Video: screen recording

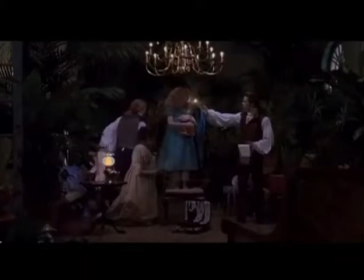Okay, so the first clip I'm going to show you is from the film Interview with the Vampire, which stars Brad Pitt as Lewis. The clip is 2 minutes 47, but the film is over 2 hours long. This is to get the full story that Lewis is telling and narrating throughout the whole film.
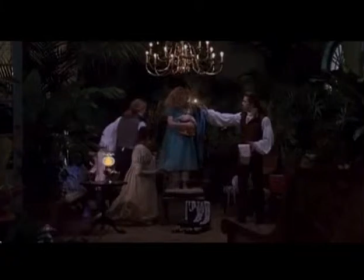The scene that I'm going to show you is called Claudia's Funny Moment. It's her being taught, it's her being treated as a pupil more than a child. The target audience for this film is horror lovers, vampire lovers,
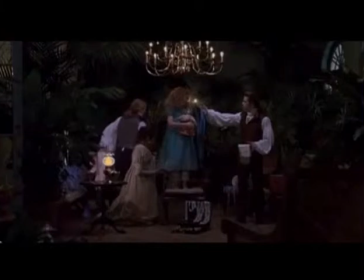sci-fi lovers, and generally old-fashioned film kind of style. Already you see there is a long shot, you see the 3 main actors and an extra who's making Claudia's dress.
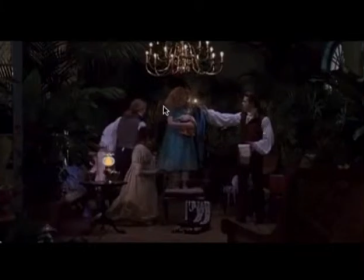The one with the blonde hair is Lestat, brown hair, Lewis, and curly girl hair is Claudia. You see in the long shot, you see it dark in the background to focus on them.
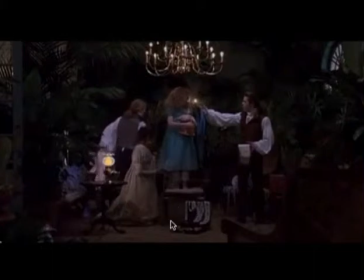You see the old light. You also see props everywhere to add to the mood, to show that the dress is being made. You see Claudia holding her little doll. The reason it's dark is because otherwise they'd be revealed as vampires,
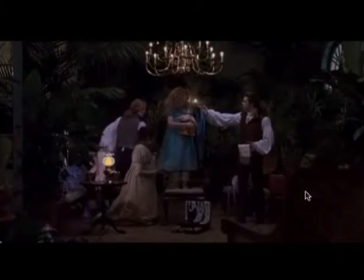as you would see their fangs and their eyes, which would separate them. So you hear the music is Italian happy music, which is overlaying, which is non-diegetic.
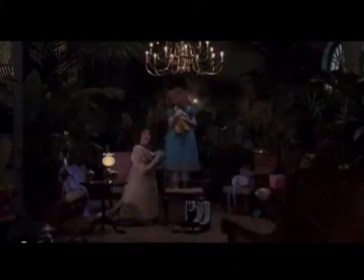As Lewis and Lestat leave, we hear the narrative,
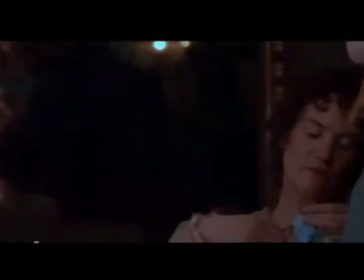and then it goes to mid-shot of the reflection and panning down into a close-up of the dressmaker.
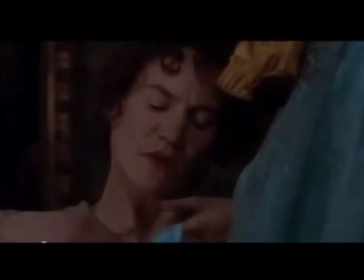This, I'm just going to pause it there a second. The narrative is Lewis telling his tale, and this is part of his tale. We also see, during the pan, we saw that they do have a reflection.
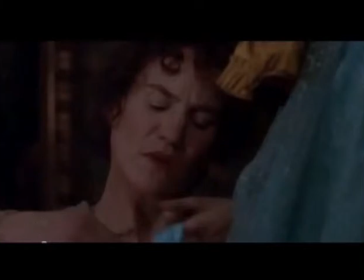Then we also hear a non-diegetic sound in a second.
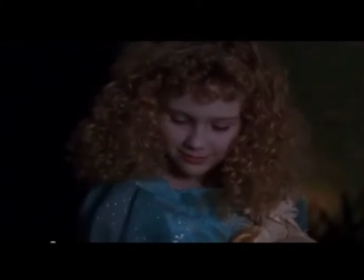As the music quietens, you get to hear the bite,
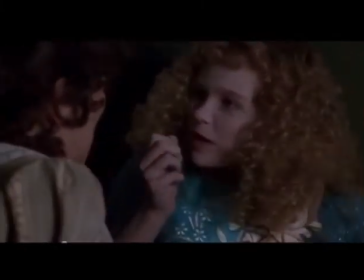because it sounded like a cucumber being snapped or something similar, which is to make it seem more cringy and gruesome, to make it scarier.
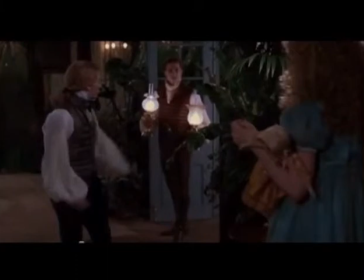Right, we've just seen the extra fall and exit the scene from the mid-shot pan as we follow the movement of Lestat and Lewis. You see Lewis is holding 2 lights. This was to accommodate the dressmaker's wishes,
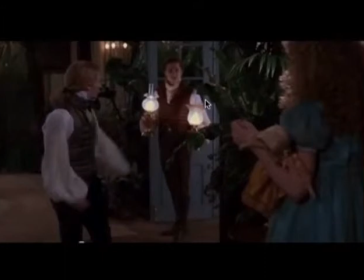but in a second you'll see him freeze and not move to keep the audience paying attention to Claudia and Lestat.
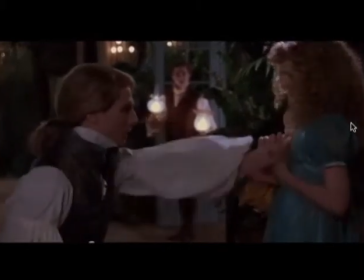You see there's a bit of an over-shoulder shot going on.
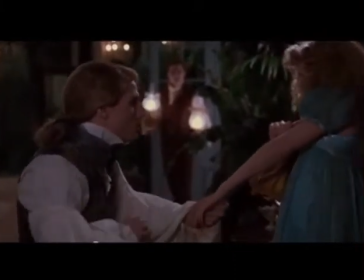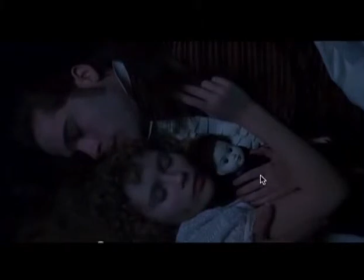And then we get a clean cut, perfectly clean, to Claudia still with her doll, which is her main prop, her dolls. They're in the coffin. It's dark to show that it's night and they are sleeping,
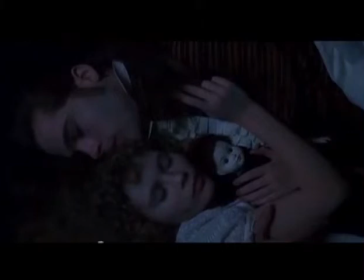but their night is our day, so they're in the coffin making it dark. And then we come to a long shot of Claudia's personal coffin to the narrative.
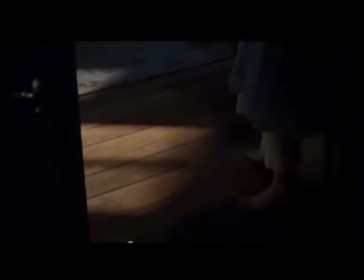So we get clean follow shots of Claudia's movements,
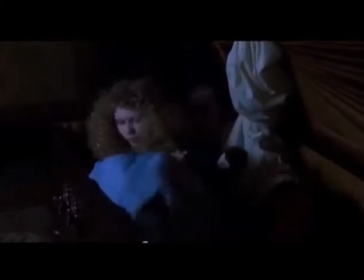and then the lighting changes again to show that it's their night,
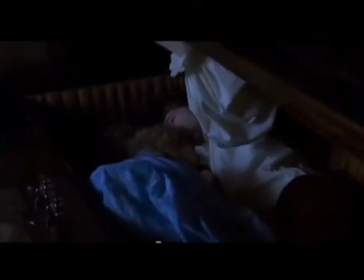and a slow pan and closing.
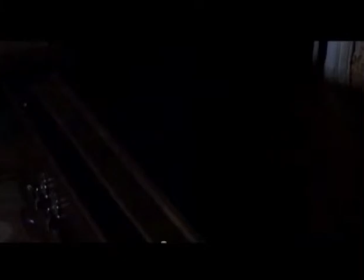This is just showing that she is a child to Lewis and behaving as a child still would, although she no longer ages. Okay, so
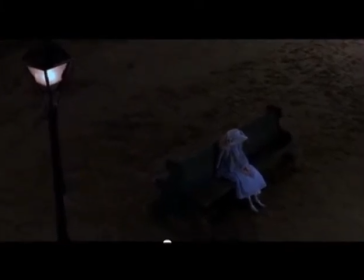the next scene, we see a crane shot of Claudia sitting on the bench. It's dark again to show that it's night and they are vampires. We start in a long wide crane shot to go to a pan into a mid shot.
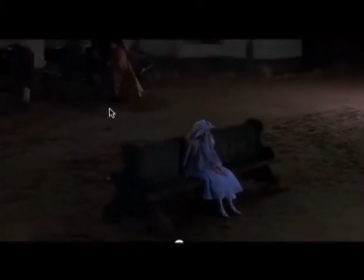In the back we see extras. We see the extra for this bit.
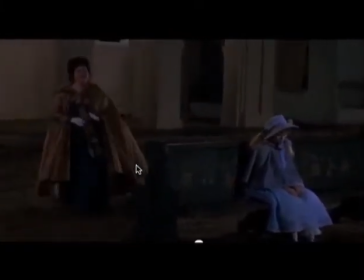She has no name. We see her feeling sorry for Claudia.
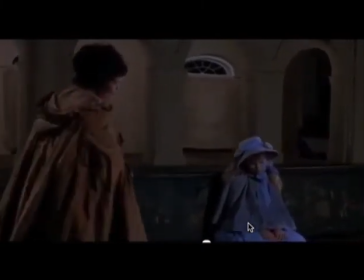And we're still panning, and we've gone to a mid shot
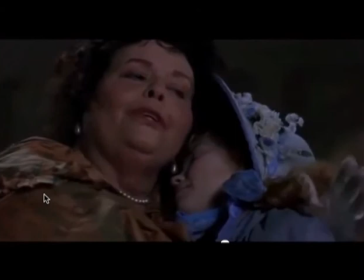to reveal Lestat in the background still. Now to a close-up of the wicked scene of the child.
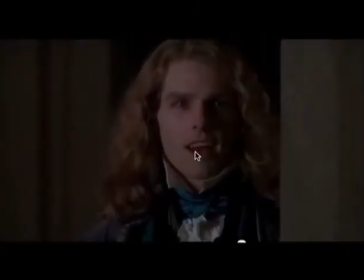And then we go to close-up. Again, you get to see Lestat's fangs and contacts. You get to still see the era and the feel of it. This close-up is showing that he's proud of the girl, of Claudia. And we now also hear the music of Claudia's piano.
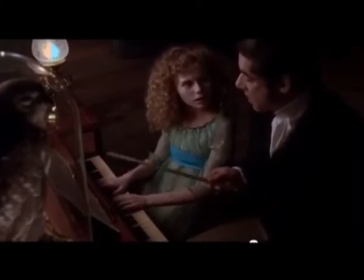And another extra, we have a bit of a overshot. We have some foreground going on here with props. We have plenty of props going on around here.
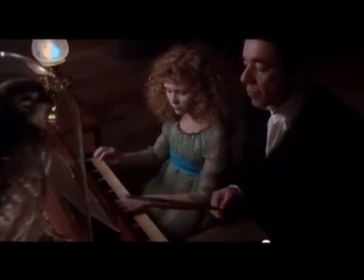So while the music's playing, again we get another clean shot to her going into a doll shop.
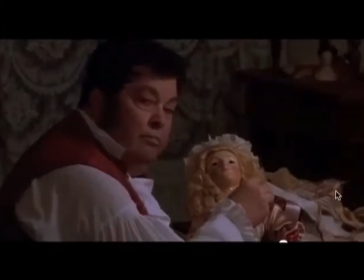We see the extra doll maker working on his next doll. As the music fades, we see
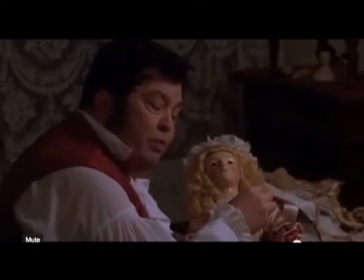that her being in a doll shop again shows her doll-likeness.
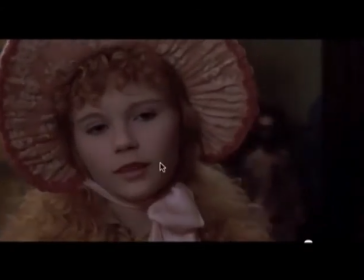The flawless skin, the hair, the hat.
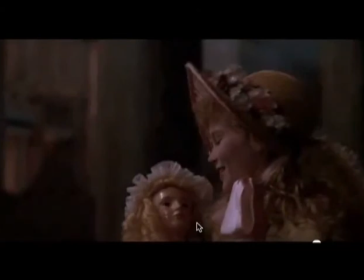And she's presumably just killed the man and received the doll.
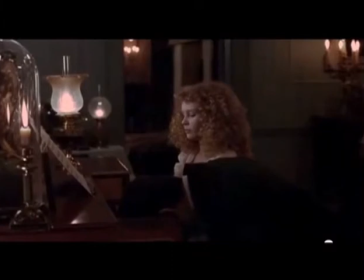And we see the third or fourth victim fall onto the piano. In the mid shot, it's now level with Claudia rather than overhead. And then,
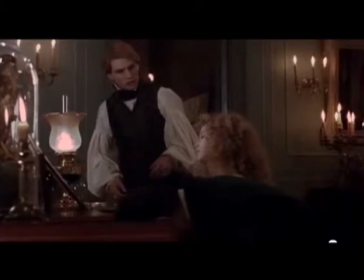just in time, Lestat walks in, and we pan down into a bit of a worm shot to show that she's in trouble.
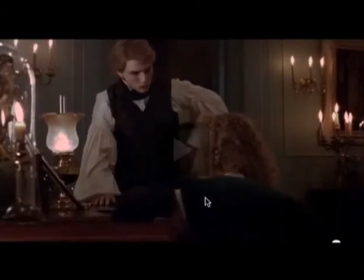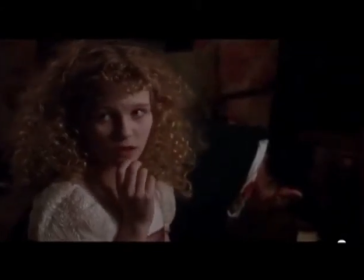Claudia, being the sweet, innocent girl she thinks she is, we realise that she's still a child, but taught as a pupil by Lestat.
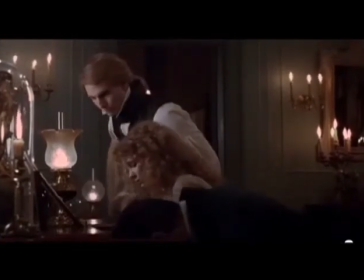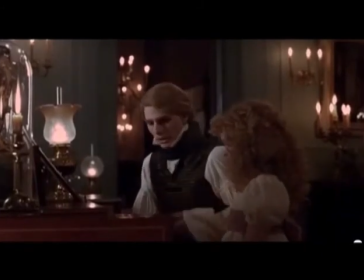And again we hear the narrative.
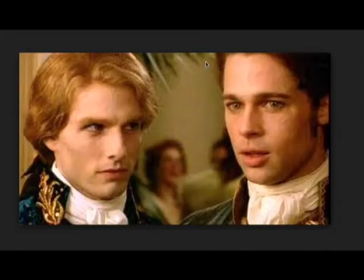Lestat and Louis is in a close-up while at a party. This is earlier on in the film. You can see that there are contacts, and their skin are both flawless. They both have contacts. Their clothing are generally old-fashioned and Victorian.
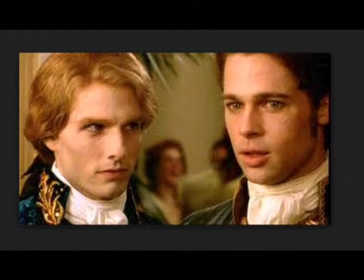In the back you can see extras, and in the back here you can see it's dark,
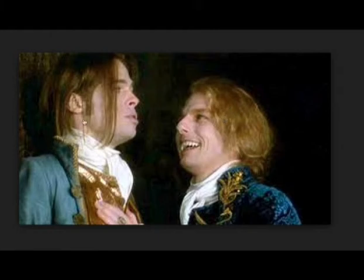so everything's focused on the two characters.
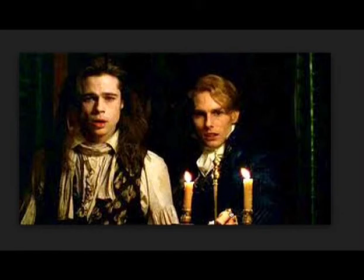Here again you can see a bit of a mid-shot with some light props to show the time zone. You see again Louis and Lestat wearing old clothes. Their hair is generally long with all men. This is also to show the time.
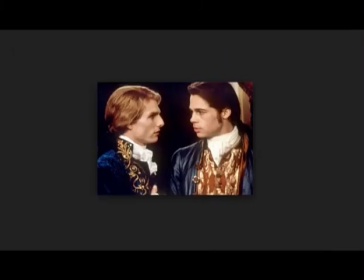Again with the flawlessness, and again with the flawlessness.